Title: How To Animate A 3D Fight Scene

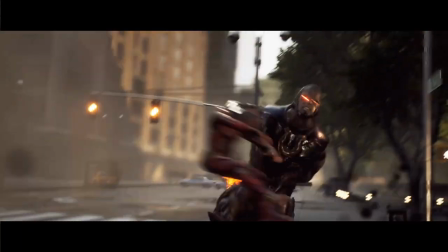[0:00]
Who doesn't want to animate a kick-ass fight scene, but getting your hits to feel real, your characters seem less robotic, or just making the animation flow can be difficult?
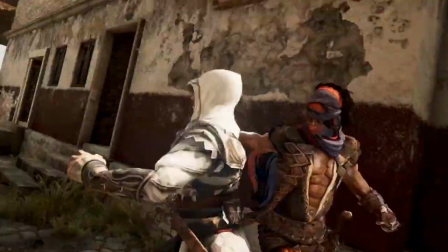[0:08]
I reached out to a couple of you guys on sending me your animations so I can critique them,
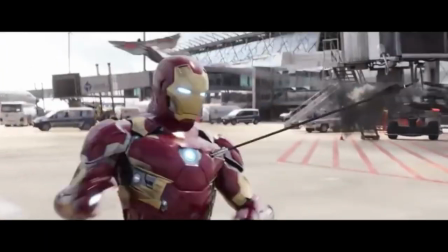[0:12]
and in this video I break down one of you guys' animation of a fight scene and show you how I would approach it coming up right after this.
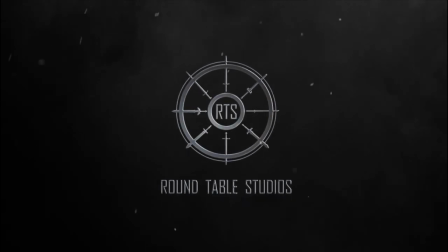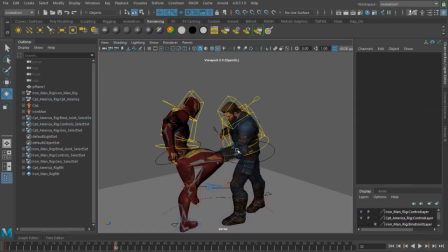[0:26]
Hey guys, this is Cliff from Roundtable Studios, where we produce animation videos and show you how you can do yours too.
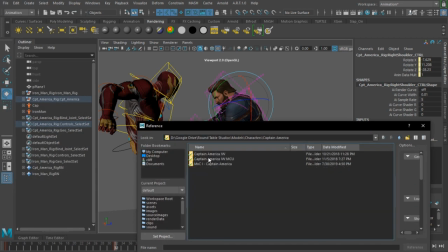[0:31]
So this video comes from one of my Discord members, Happy Weirdo.
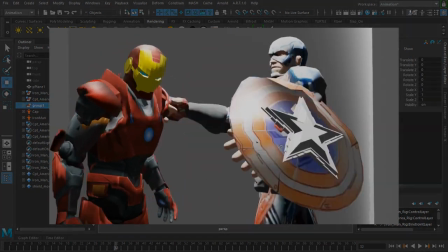[0:35]
He was nice enough to let me analyze his animation and show him a couple of steps on how to make it better.
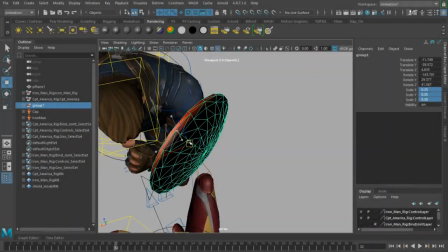[0:41]
He let me know that he was having trouble making them feel less stiff.
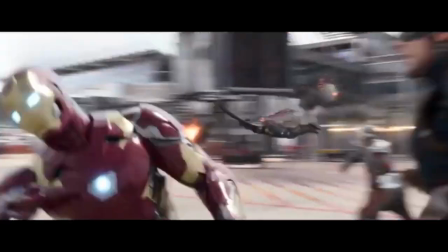[0:46]
He was referencing the animation from Captain America Civil War of the airport battle and using characters to match the characters from the scene,
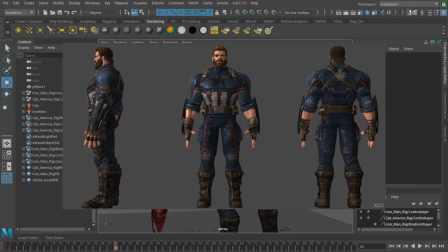[0:54]
so I'll do the same. The models I am using are available for free in the description.
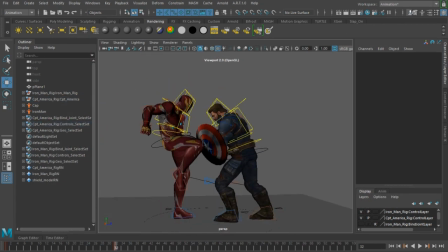[0:59]
I am going to use mix mode to instantly rig them, and we're going to start off with the first part, which is poses.
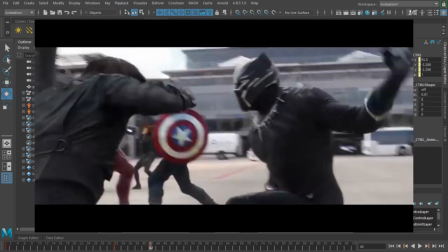[1:06]
The great thing about using move references is that the majority of the work is figured out for you.
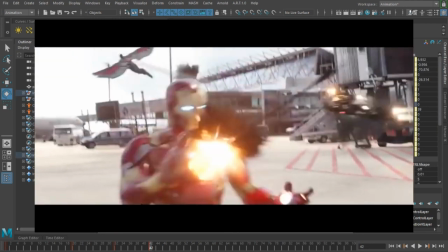[1:11]
Duplicate the poses the best way you can. I would have to say that's a major part of Happy Weirdo's animation.
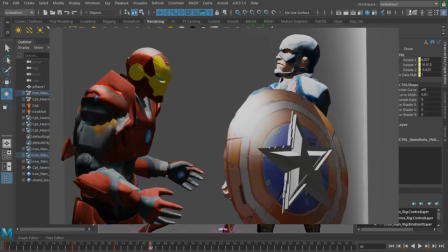[1:17]
The only thing moving is the arms and the legs, and the body's completely still.
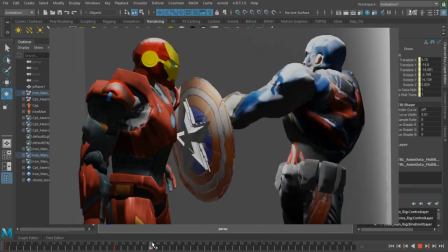[1:21]
If you want the animation to feel less stiff, movement in the whole torso, hips, shoulders, chest is absolutely necessary.
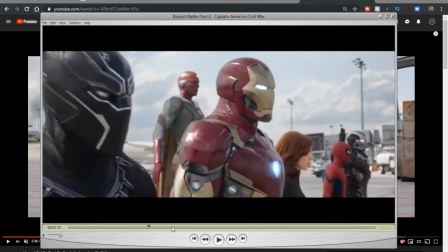[1:29]
What I use is that I download the clip, I open up in QuickTime, I switch the time to frames,
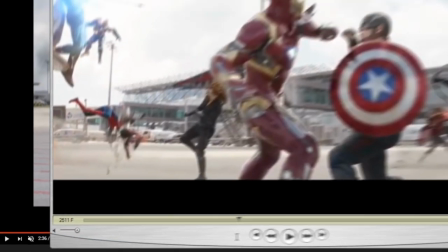[1:36]
and then that way you can get a little bit more of an accurate way to dissect what pose is happening on what frame.
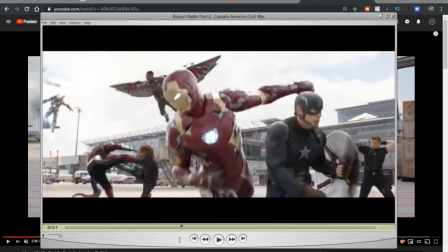[1:41]
I use the left and right arrow keys to go ahead and jump back and forth in the time.
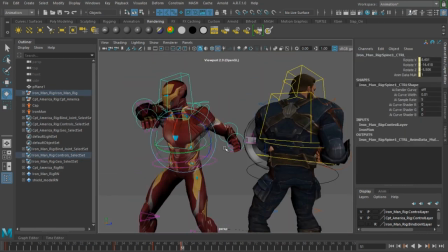[1:45]
Use it as a guide to get your initial blocking down, but you don't want to be bound by it.
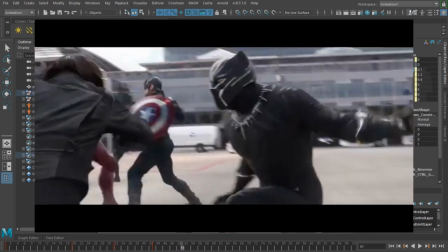[1:50]
The last thing you want to do is copy frame by frame what happens in the clip. It actually turns out to be more robotic than you think.
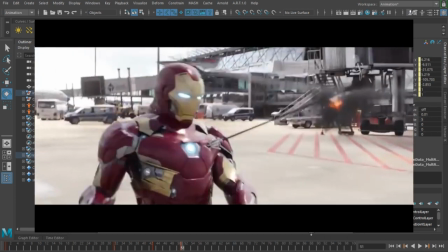[1:58]
What I want to do is lock down is the starting pose, all the contact poses, and the ending pose, so it should look something like this.
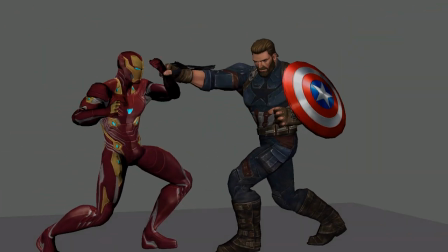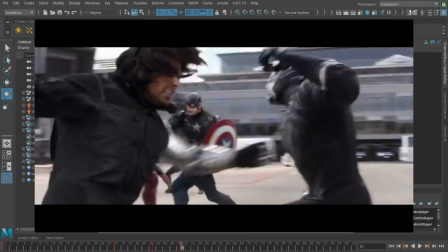[2:14]
Because Iron Man is hidden in some of the frames, I took some liberty in the beginning poses,
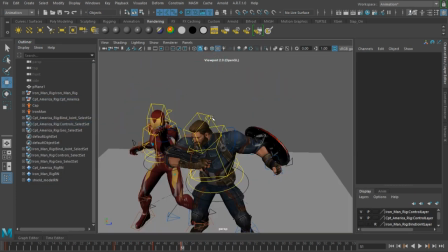[2:19]
also referencing a couple of shots before when he was squaring off against Captain America, so it folds a little bit more.
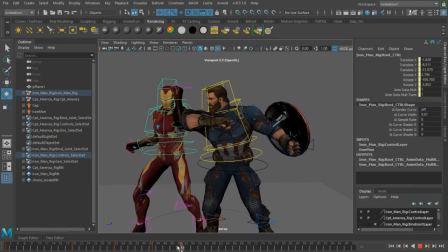[2:26]
Luckily for us, there are a lot of contact poses, so a lot of the animation is blocked up for us.
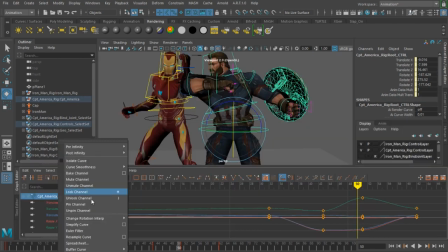[2:31]
You understand the flow, how quick everything is moving, who is doing what, and how strong or light the characters are taking the hits.
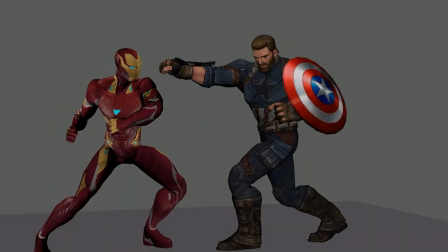[2:38]
I am doing a little extra than Happy Weirdo's animation just to complete the reference with the arrow and the explosion.
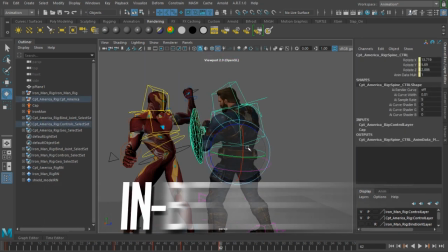[2:44]
The next thing we want to focus on is the in-betweens.
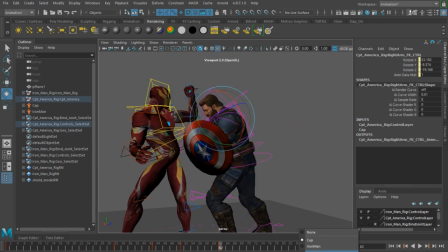[2:48]
For this animation, it's going to be all about the anticipation and the follow-through moves in between the impacts.
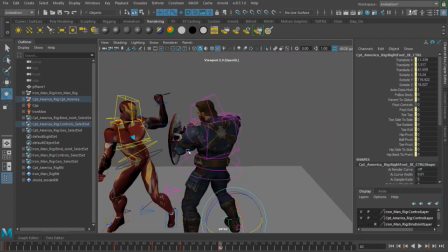[2:55]
Those can technically fall into the main poses, but I guess that depends on each animator.
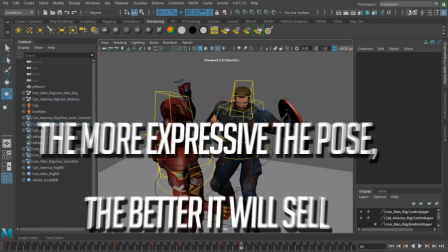[2:59]
A good note to keep on anticipation and follow-through poses is that the more expressive or exaggerated the poses, the better it will sell.
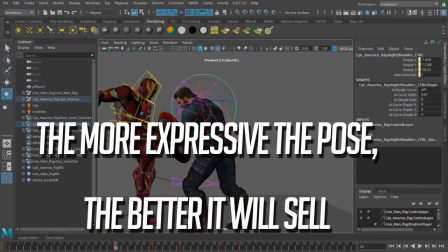[3:08]
Even if the animation is fast, it will actually make the action seem to hit harder.
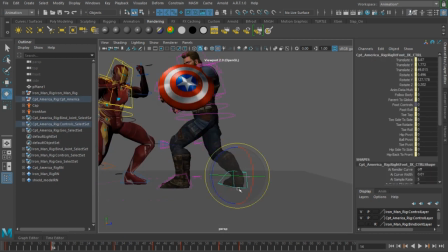[3:14]
So remember to push the poses if you really want to sell a heavy hit.
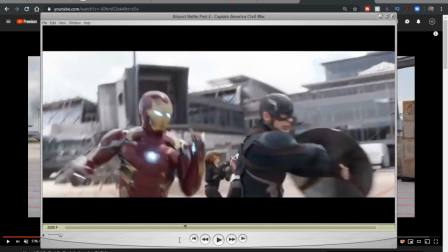[3:19]
Now again, a key thing to remember of things in high impact is the time in between the two poses have to be extremely quick.
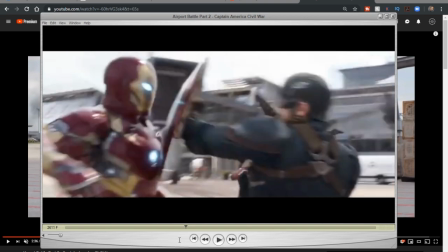[3:26]
I'm only doing a single frame, max 2 frames in between my anticipation pose and my hits.
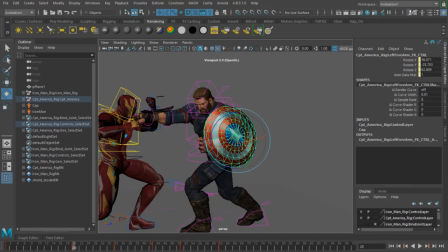[3:33]
I cannot stress this enough. The more frames you have in betweens the hits, the lighter the push will feel, or the lighter the hits will feel.
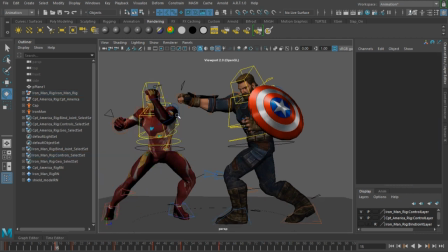[3:41]
You can stay there for a frame or two, but you have to move into the follow-through pose quickly, or the hit will feel soft and all be for nothing.
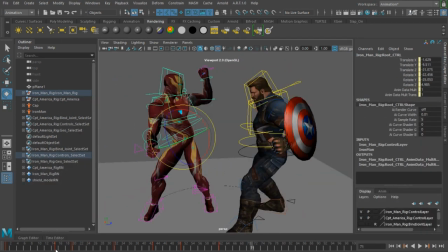[3:50]
After you finish the in-between, it should look something like this.
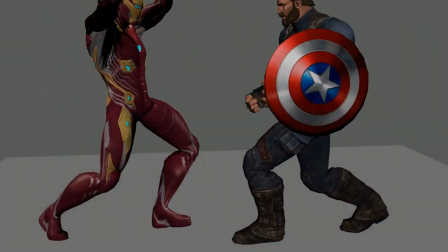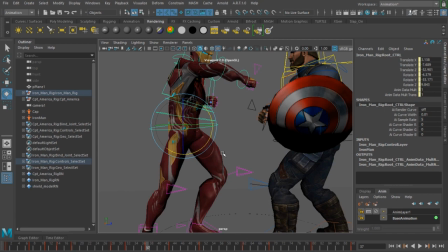[4:02]
Now, watching some of your animations, and this is a point that a lot of you guys stop and say it's finished or wonder why it looks so robotic.